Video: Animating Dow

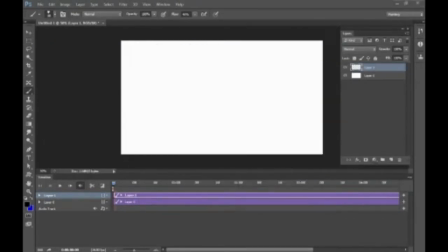[0:00]
Hey, this is Fable, and this is my demonstration of animating in Photoshop. You can see initially I'm just tested a few brushes.
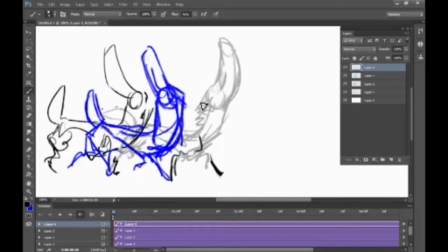[0:07]
And here you can see that I am creating new layers for every keyframe.
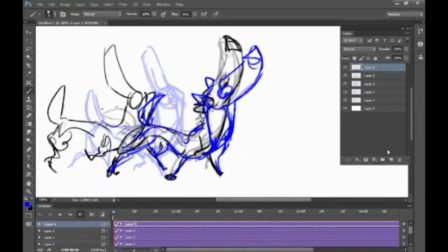[0:13]
Now, a keyframe is a
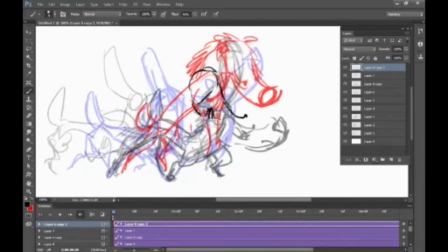[0:17]
strong basic pose, which you will eventually create animated in-betweens between, but on this piece I'm pretty much just creating keyframes.
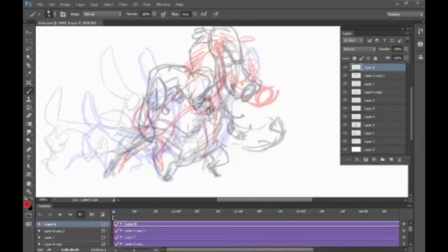[0:25]
There's not a whole lot of in-betweens, which you'll see later. Now, you will also notice that all I'm really doing is creating a drawing for every new frame.
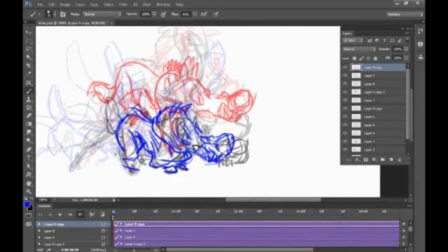[0:35]
So I create a frame, and I will lower the opacity of the frames beneath so that I can see the frames on top fairly well.
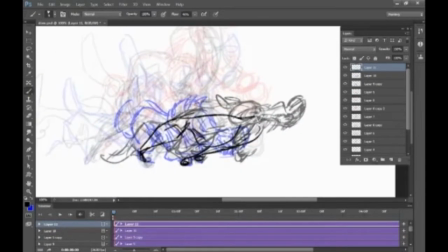[0:42]
The frame that is immediately before what I'm drawing will have a slightly stronger opacity,
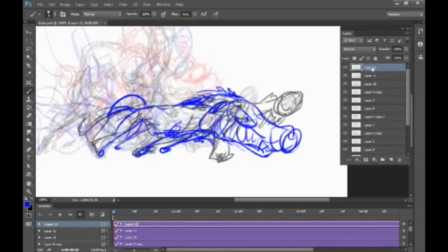[0:48]
but other than that, I am not adjusting the timeline right now.
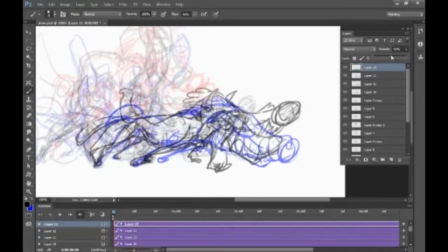[0:52]
Now, if you look down at the bottom of the screen, you can notice that this is in the video timeline
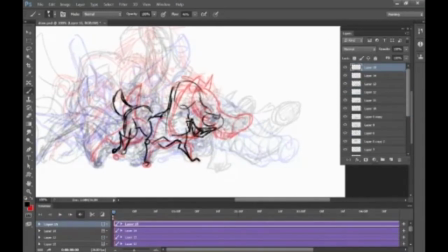[0:59]
feature in Photoshop, and it is best to work in this manner. Don't use frame by frame, please use the video timeline, and most versions of Creative Suite Photoshop should have this if they're the extended edition at least.
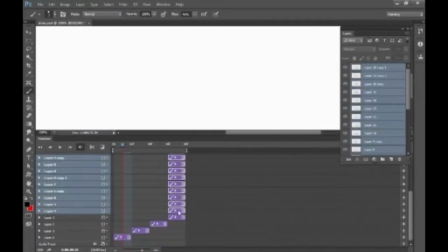[1:14]
So here, alright, now I'm starting to break these down into individual frames.
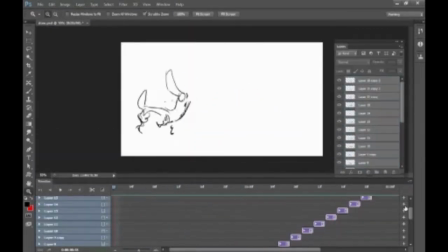[1:21]
I made each initially 2 frames long. This is running at 24 frames per second. And also occasionally I'll be fixing the drawing, see if I'm like, this isn't working out.
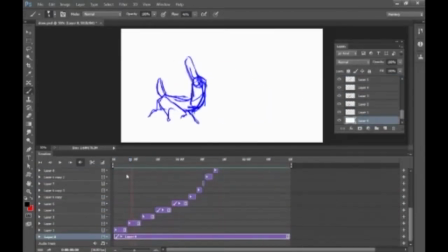[1:37]
And I keep playing it back to see how it looks. And go, I need to adjust some things. Here I decided that the hips need a little bit more bounce.
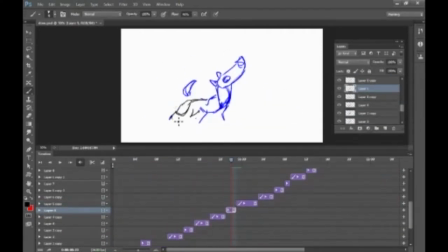[1:47]
So I would duplicate a frame and then just animate the hips, not even the front of the body, just the hips. Just so that that had more animation happening to it initially. Keep playing it back, keep making adjustments, keep tweaking your drawing.
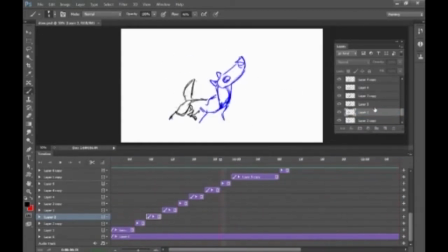[2:05]
You'll also notice that there's some of the frames are different colors, and this is just because when I was making the initial keyframes I needed the animation to stand out. I need to see the animation a little bit better. Here I'm generating some in-betweens now.
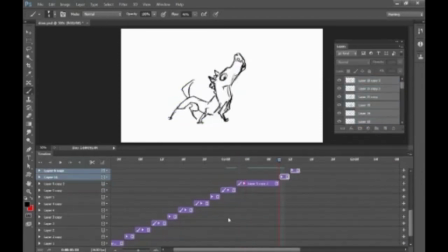[2:23]
Now, in-betweens are frames between your keyframes. Keyframes being the strong pose, in-betweens are like frames that exist to transition between those strong poses. They help smooth out the animation so that it looks more fluid and plays out a little bit better.
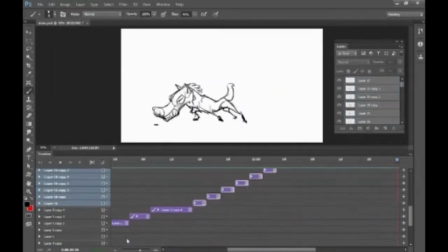[2:41]
Now you want to be aware when you're doing in-betweens that the timing is extremely important when you're animating. Do not just do an in-between that is just a straight drawing between 2 other drawings.
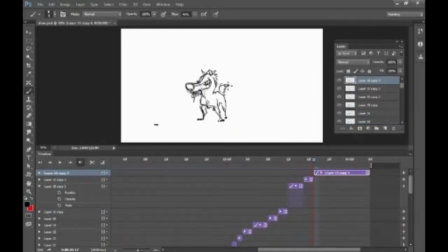[2:56]
You have to think about timing, think about like a bouncing ball or arcing pendulum,
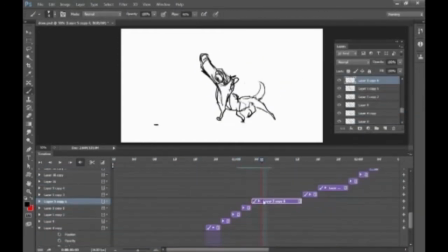[3:01]
where the ball will slow at the top of its motion, and then when it hits the ground it also slows down a bit, but it's between the high state and the low state that there are actually fewer quote-unquote frames between those.
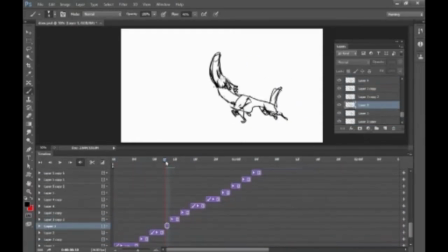[3:16]
Now, done. You can also see here that I am animating sometimes just body parts and not even the rest of the body. Like a paw will move, the tail will move, but other things will not move, and this is also to create contrast in motion.
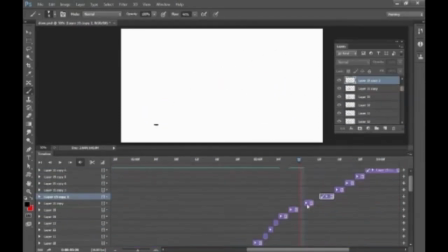[3:34]
So sometimes you don't want the whole body moving, you just want a piece of it, and this is both because it's more efficient, like it won't take you as long to animate things if you're just moving like a little body part in order to give some energy to a still pose,
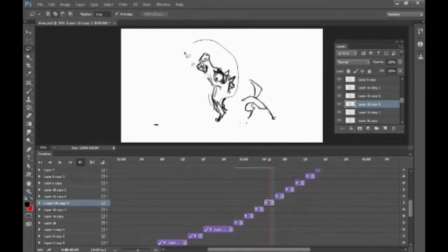[3:48]
or also just like you don't want to have a whole body wiggling,
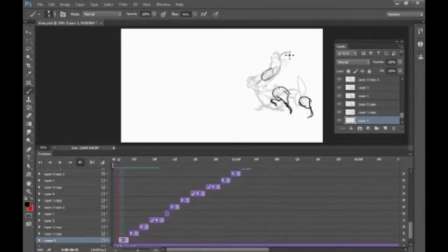[3:54]
because living things don't have their whole body moving constantly. They'll usually freeze a body part.